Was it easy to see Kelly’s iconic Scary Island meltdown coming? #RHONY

Kelly it is about her we're talking about her right now we're talking about Alex okay that cut was so weird to me they had sort of this shot the shot that we've been seeing the whole entire time which is Kelly you know and she's talking about you know that she had a dream
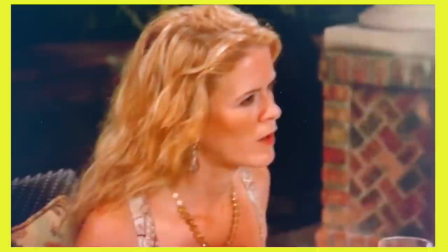17:50 that Bethany's trying to kill her because she's tried to kill her so many times before and then they go to Alex and Alex
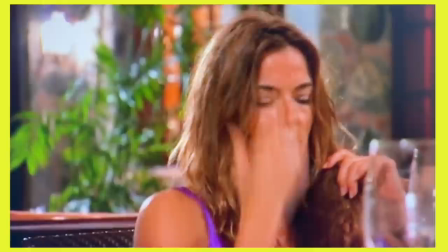17:58 is like when is she trying to kill you and then they have this other shot that's kind of more from Alex's point of view where Kelly looks in it. She's in this world wherever she's living in her head and she's sort of like feeling this moment but they got this different shot which I thought was really interesting.
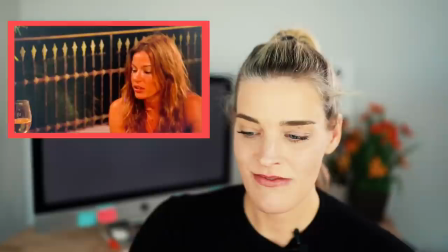18:13 Definitely more of Alex's POV than us from the outside looking in.
In front of your camera. You know if you have any kind of fears about being in front of my camera that's an issue.
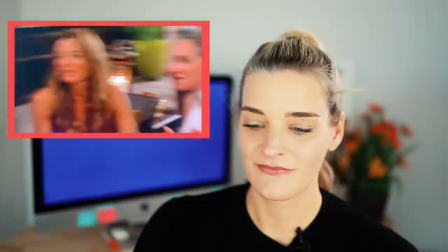18:25 There are times when you just kind of seem to go a little crazy and you kind to go on the attack. You made yourself vulnerable to go in front of the camera. It's like you channel these weird people. I was scared. I was scared. What did she do? We don't know. It's hard to follow this conversation. Oh, the ninth.
Okay. So of course they have to leave that line in there, Sonia, because, uh, we are feeling this like, did everyone goes, just go me, me too, me too, because what is happening? Like it's jumping all over the place. This scene to me is an editor's dream because there's really no building or jumping around that needs to happen they're literally just letting this all play out i haven't seen any like really weird cuts go on i've talked to you guys before about like the concept of a bad edit and how there's
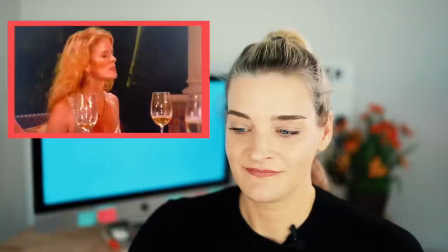19:10 so many people that can't say they got a bad edit because there was no editing this is a great example What has to do with your life?
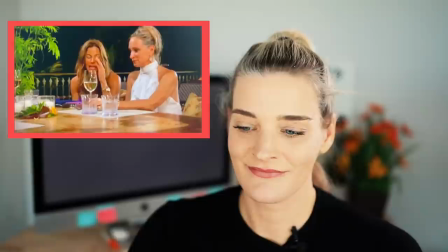19:17 Just can you just zip it? Whatever happens. Could you stop at the zip? That's the second zip. Because I'm like, it's time.
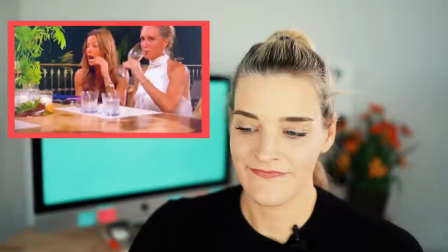19:23 You're going to go and zip the corners. I'm listening to you right now. Okay, we're listening to you right now. Go. So we were all standing there out of the freaking blue.
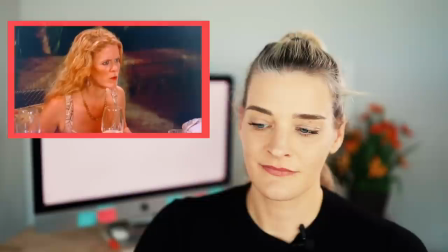19:29 Alex decides to say, and by the way, Jill Zarin, I want you to know.
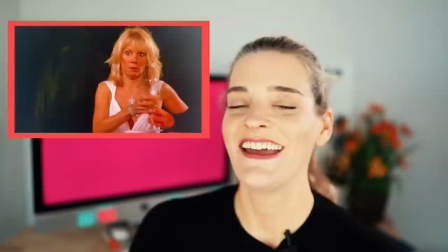19:35 And this black eye makeup and white face. She was in hair and makeup at your party to deliver the message. She was. Her evil role.
She was in Kabuki. so weird what's happening oh my gosh i feel like i haven't watched this scene too long like i need to watch this
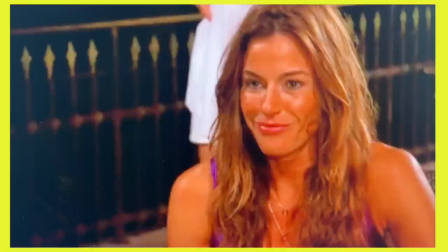19:50 at least weekly but as bethany's coming back to her and saying like she's just in regular hair and makeup the shot they get of kelly is just priceless that is such a look like a creepy insane shot i'm sure the editors were doing this just being like oh my god is this gold Gold.
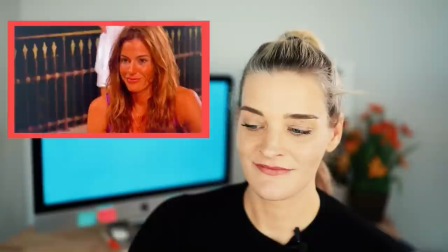20:06 Gold.
She was like channeling, like, I don't know, like a vampire. Now me, now it's my turn to be attacked.
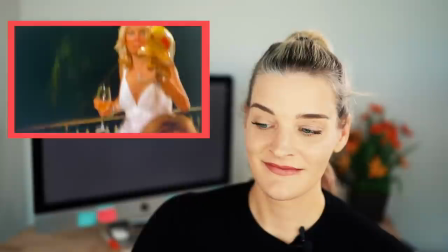20:13 I don't understand. I don't know who this Kelly is, but it's a little scary.
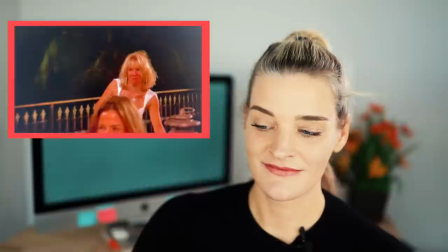20:19 You know what? She's eccentric. We should get into this. I'm not eccentric. She sees things differently. And I changed because we went to a club afterwards.
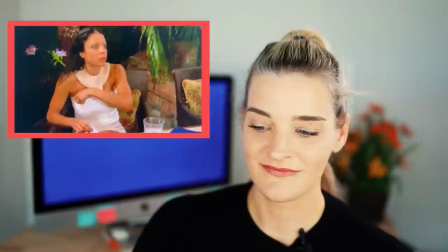20:24 Yes. You went to a nightclub? You know what I said? You just give up. If you can't beat him, join him. I was really concerned because Alex, you know, did something that was really inappropriate and just thought it was a good idea.
Okay. So now they're just kind of letting Kelly like run and spin her mouth out.
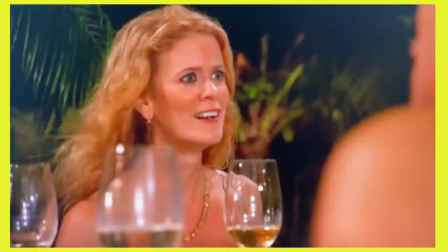20:39 And so as the editors are just having fun with showing reaction shots, reaction shots of Ramona, reaction shots of Bethany, reaction shots of Alex's eyes getting wider.
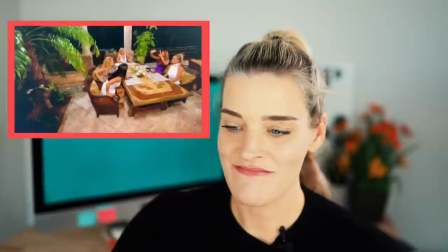20:48 Everyone is us in this scene, except Kelly.
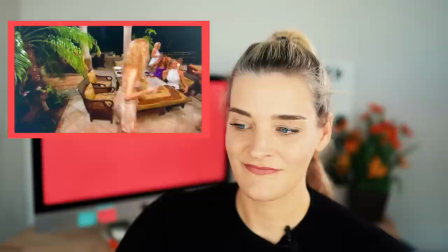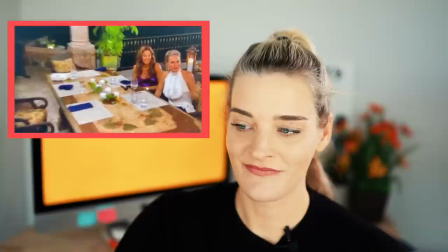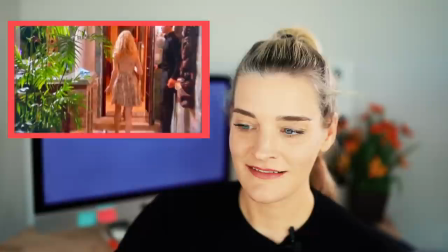21:04 That's not fair. What are you upset about? I'm upset about my head.
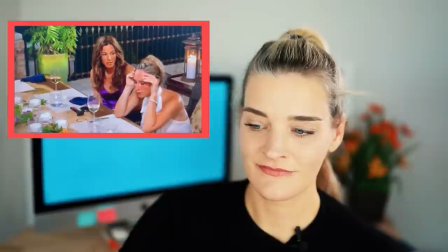21:10 Oh my God, it's a witch hunt. They're like a witch hunt. It's like freaking Hades in here. You just told Alex she was kabuki with white makeup. You insulted her tonight. So I didn't insult her.
Okay, so there was a kind of a weird cut, right? So everyone walked away and then they had Sonia kind of talking to Kelly and she's like this.
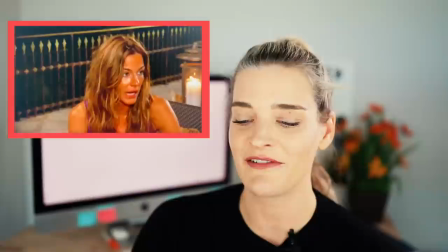21:30 And then all of a sudden they cut to her being like, you insulted her. I'm sure there was a little bit more in between there, but obviously they have to move the scene along.
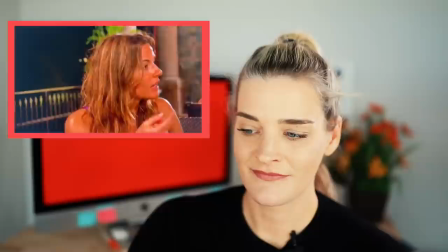21:38 Beautiful thing on the beach today and you wiped it out with your comments, which you don't mean. I don't think you mean it. I think you're very defensive and you don't mean it.
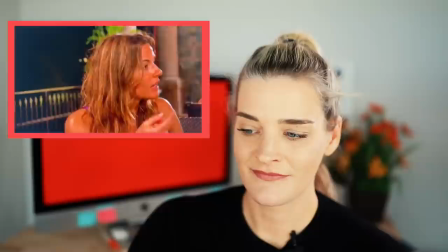21:45 Alex had... What did I do today with Alex? I wiped off her makeup.
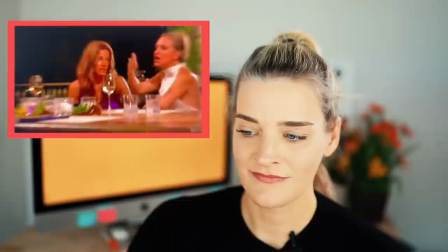21:51 Right. Because it's f***ing scary. Kelly, you told people tonight that she's telling the devil and that Bethany was going to kill you in your sleep with a butter knife.
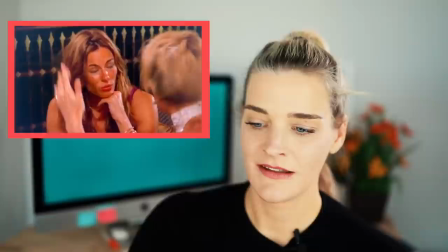21:57 What are you talking about? You are like getting weird. I'm not. I'm not. I'm not. Yes, you are.
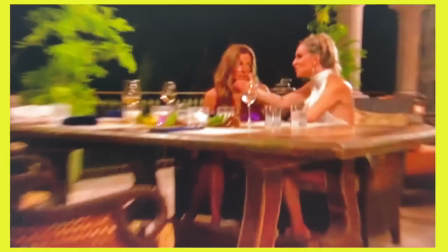22:04 So in all of those kind of cuts, you can kind of see they're doing a lot of like cutting from different angles and all over the place and far away and pushing in. It's to mimic what's going on for us. But also I believe they're doing a little bit of showing kind of what's going on in Kelly's mind. It's just this one shot, the two shot of the two of them, right? But it's all sorts of stuff coming from all over the place. I feel like that's what they feel like is what's going on in Kelly's mind a little bit,
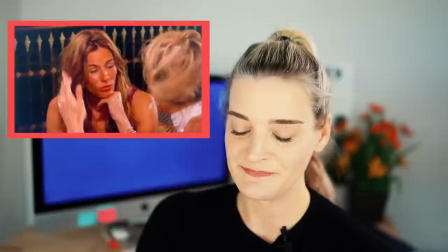22:31 kind of like synapses are firing crazy.
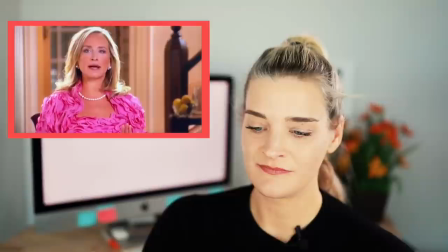22:36 I feel like I'm always the one left with Kelly, and that's fine. I'm there for her, and I have real feelings for her, but it gets a little scary sometimes.
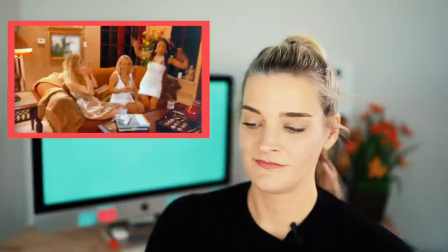22:47 F you and F you!
So how many times have they gotten another housewife to talk about Kelly and say, you know, it gets a little scary sometimes? So hence, Scary Island.
Wow!
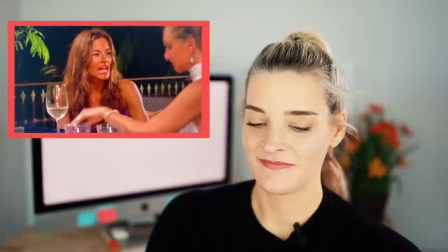22:57 When you have a woman go after you in the press every single day and try to.
For that little cutaway with them in the other room, that's literally just for us and for storyline. Like this is the storyline right now. None of the things that Kelly are talking about, you know, Bethany or Alex's makeup or any of the weird stuff. Like this little cutaway with them in the other room is telling us what this scene is about.
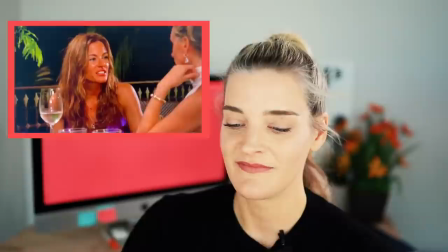23:26 it is about kelly becoming a lunatic quote-unquote or showing what she is
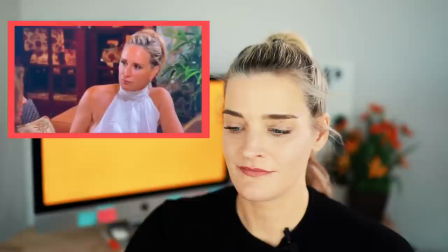23:32 if it's true i don't have evidence but if that's true she went after my little girl
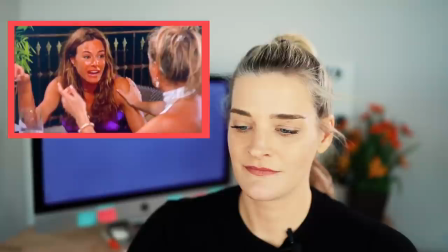23:38 are you sure it was her who else would it freaking be kelly if you have evidence and you have and you want me
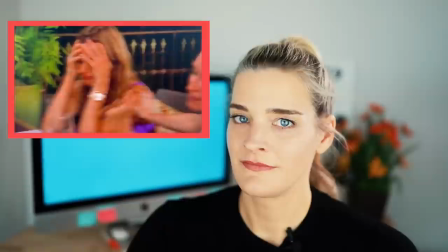23:43 to sit here with her and she calls you a freaking hooker oh i thought that was funny i didn't she didn't really mean i'm a hooker do you get it she
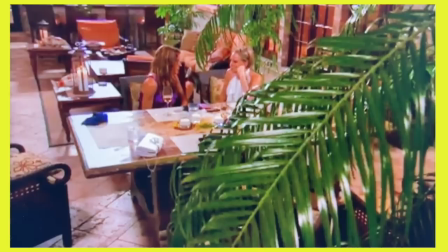23:52 doesn't really okay you guys see that little cutaway to that angle kind of like with the palm tree in the foreground it's
just kind of a more of a fly on the wall thing and also just show a little bit more scope of the scene they are all alone sitting there Kelly's crying about something that is so like there's so much outlandish stuff going on Sonia is trying her very best to do what she
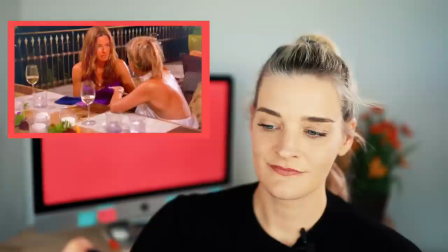24:16 can in this situation but it's like wow like we are a fly on the wall of something crazy I get that I'm not a doctor
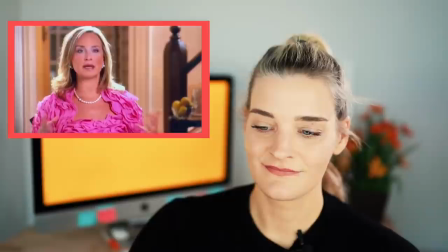24:24 but something's wrong I'm worried for Kelly something's going on here that is beyond just us I just want to tell you what this truth is what is the
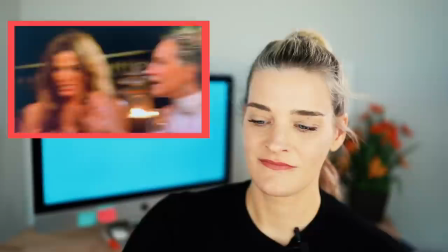24:33 truth I want to hear the truth be quiet I want to hear the truth I want to hear the truth you can't handle the truth I can handle the
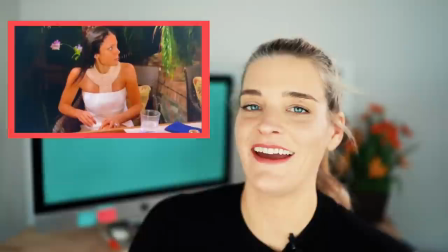truth so as she's doing the infamous line al sharpton of course what are they going to get reaction shots of the ladies going like what the heck
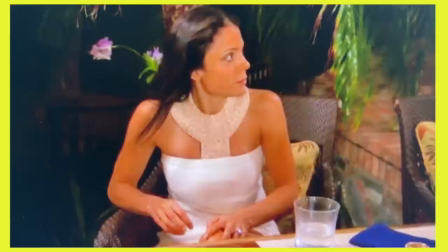24:56 because again we need an anchor in this scene there is so much craziness going on with kelly we need as much anchoring as we can and so of course they give us alex's reaction they give us bethany's reaction they have to anchor us in and say it's It's not just you guys.
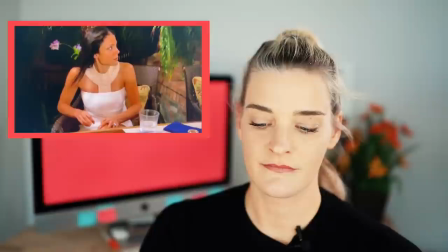25:11 Everyone's feeling the same way about this race.
Now she's talking nonsense.
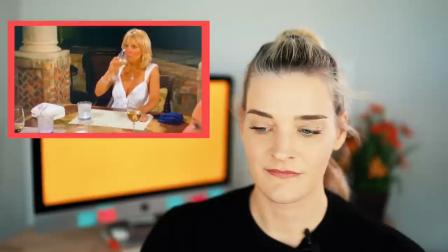25:16 Nothing is making sense. I just don't get it. It's getting really weird now. No, but Bethany, she's saying she went off the deep end with the kids.
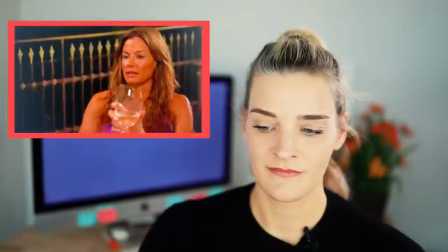25:22 Then keep saying it. Why don't you say it over and over again? Just keep like mantra. Go ahead. Keep saying it. Nobody cares. No, I never went to the press. Proof of evidence. You know what? This is a really lovely evening and I had a really lovely time. She did it. Okay.
Okay, so now they're starting to show some reaction shots that are a little bit more serious.
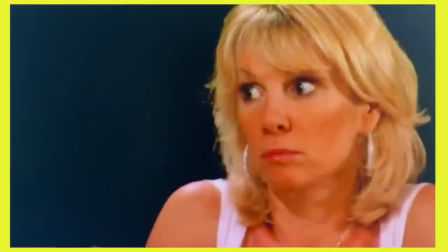25:41 The other ones were sort of like light, like, oh my gosh, look at her, she's going crazy. And then now they're showing Ramona looking concerned, which if Ramona's looking concerned, we should all be concerned.